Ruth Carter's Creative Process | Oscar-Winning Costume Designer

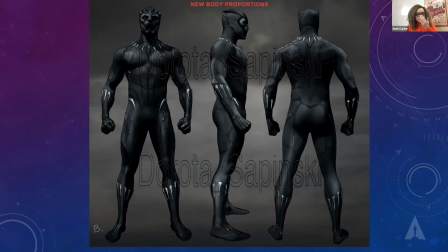25:17 And then Chadwick said, well, you know, I can't breathe out of my nose in this helmet, and I can't lift my arm above the, a certain height.
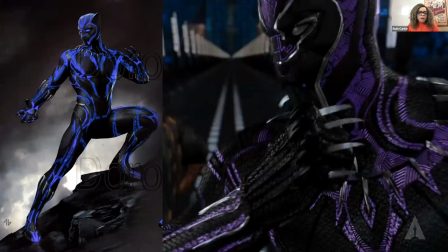25:27 So I thought that would never do. So we went on to build the Black Panther costume,
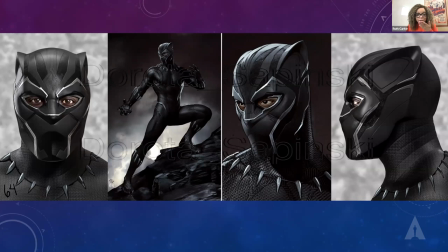25:34 and we paid particular attention to the areas of the face
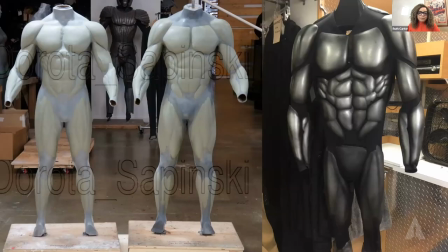25:39 and the helmet so that he could actually breathe and he could actually lift his arm. It started with a muscle sculpt where we create the muscles for the Black Panther suit.
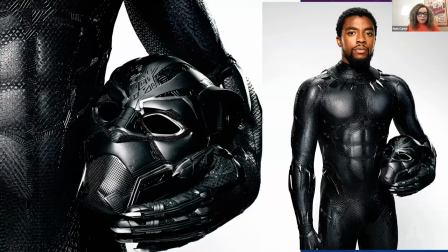25:54 We vacuum form them and we paint them silver so they represent vibranium. But there was one particular thing that we did to the Panther suit that was really special.
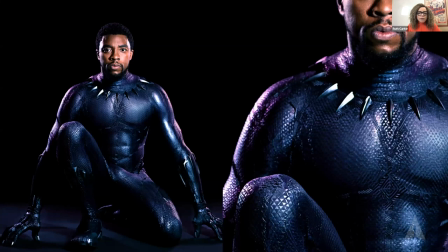26:07 And that was we created the surface texture in the form of a triangle. And for us, the triangle was like a sacred geometry of Africa. It's a shape that you see in so much of the artistry.
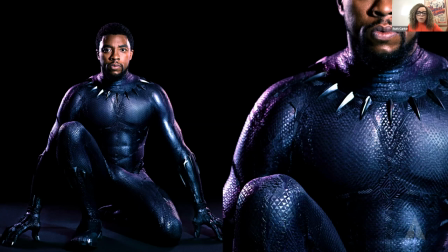26:26 We called it the Okavango triangle, named after the long Okavango River. And the triangle had a meaning for us that was of the family,
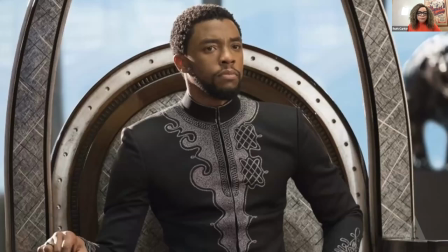26:39 the father, the mother, and the child. We also had to come up with different ideas for King T'Challa to wear as he moved around the city of Wakanda and ruled over Wakanda.
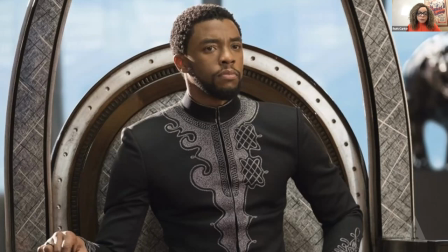26:56 And so here we have what was inspired by the Nigerian senator suit. And the Nigerian senator suit has the wonderful embroidery around the neck and down the front. It's usually a tunic and a pair of very simple pants.
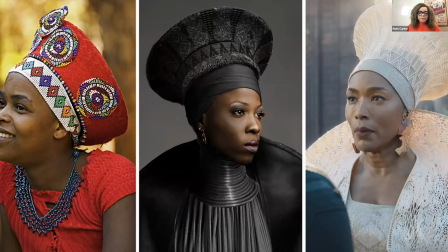27:13 But we put the embroidery around a tailcoat just to give him a little bit more formality. We also created the crown for Queen Ramonda. Now in the comics, Queen Ramonda does wear the ishikolo.
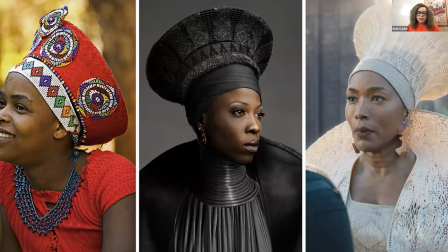27:28 The ishikolo is the married woman's hat, South African married woman's hat, as you see in red on your left. So we created the design and then we decided to 3D print it so it would be perfect.
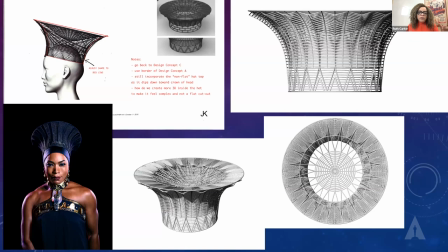27:42 We needed the queen's crown to be a perfect sphere that maybe had some folklore that the center faced the north, that the sides faced, you know, east, west.
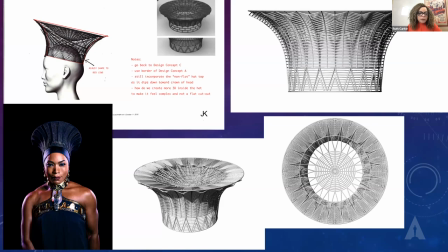27:55 And it really meant a lot to me that we would use this technology that was forward thinking for the queen.
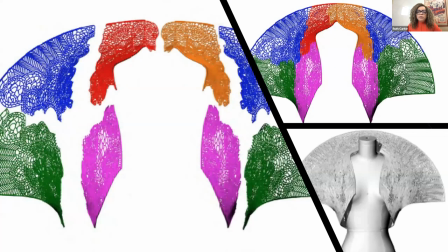28:03 We also 3D printed her shoulder mantle. Now the shoulder mantle you see here in the colors is how many pieces are printed in the big 3D printing machine,
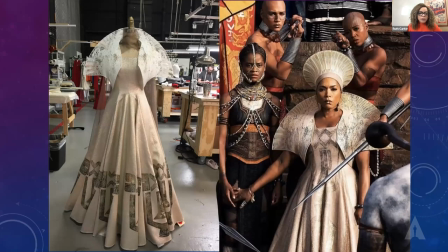28:16 and it comes to us in many pieces, and we take it to our workshop and we glue it together, and then we actually paint it. So here's how it looked in our film.
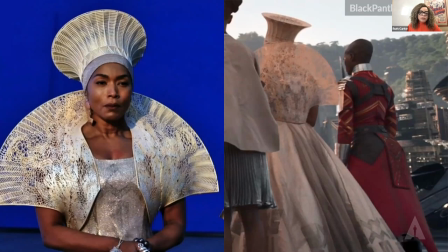28:29 On your left you see she was standing completely in blue screen, but in the movie on your right you see she's standing in Wakanda.
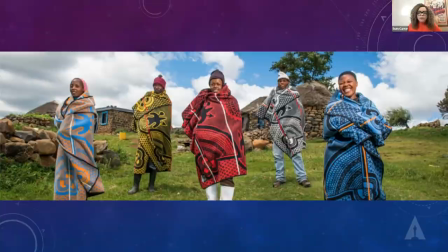28:39 So I told you a little bit about the blankets that were that came from the Lesotho people of South Africa,
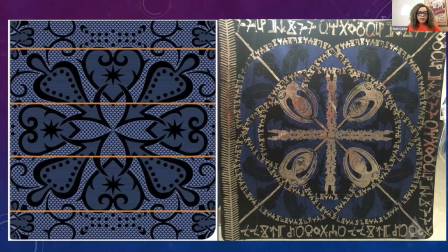28:46 and how we printed vibranium on one side. And when Marvel saw these blankets, they liked them, but they thought they were too heavy.
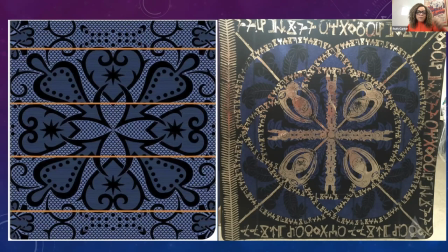28:59 And so at the last minute, we had to shave all the blankets with a men's razor just to make them thinner.
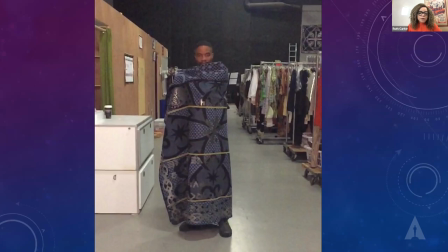29:07 And we had about 150 blankets. Then we sent a video to Marvel that would show
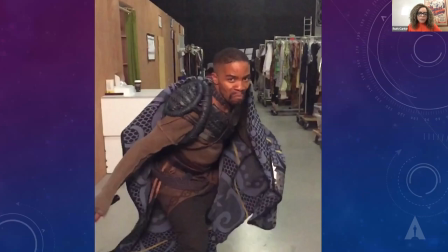29:14 how these blankets actually now are thinner after their shave, and they have their vibranium on them, so they are shields.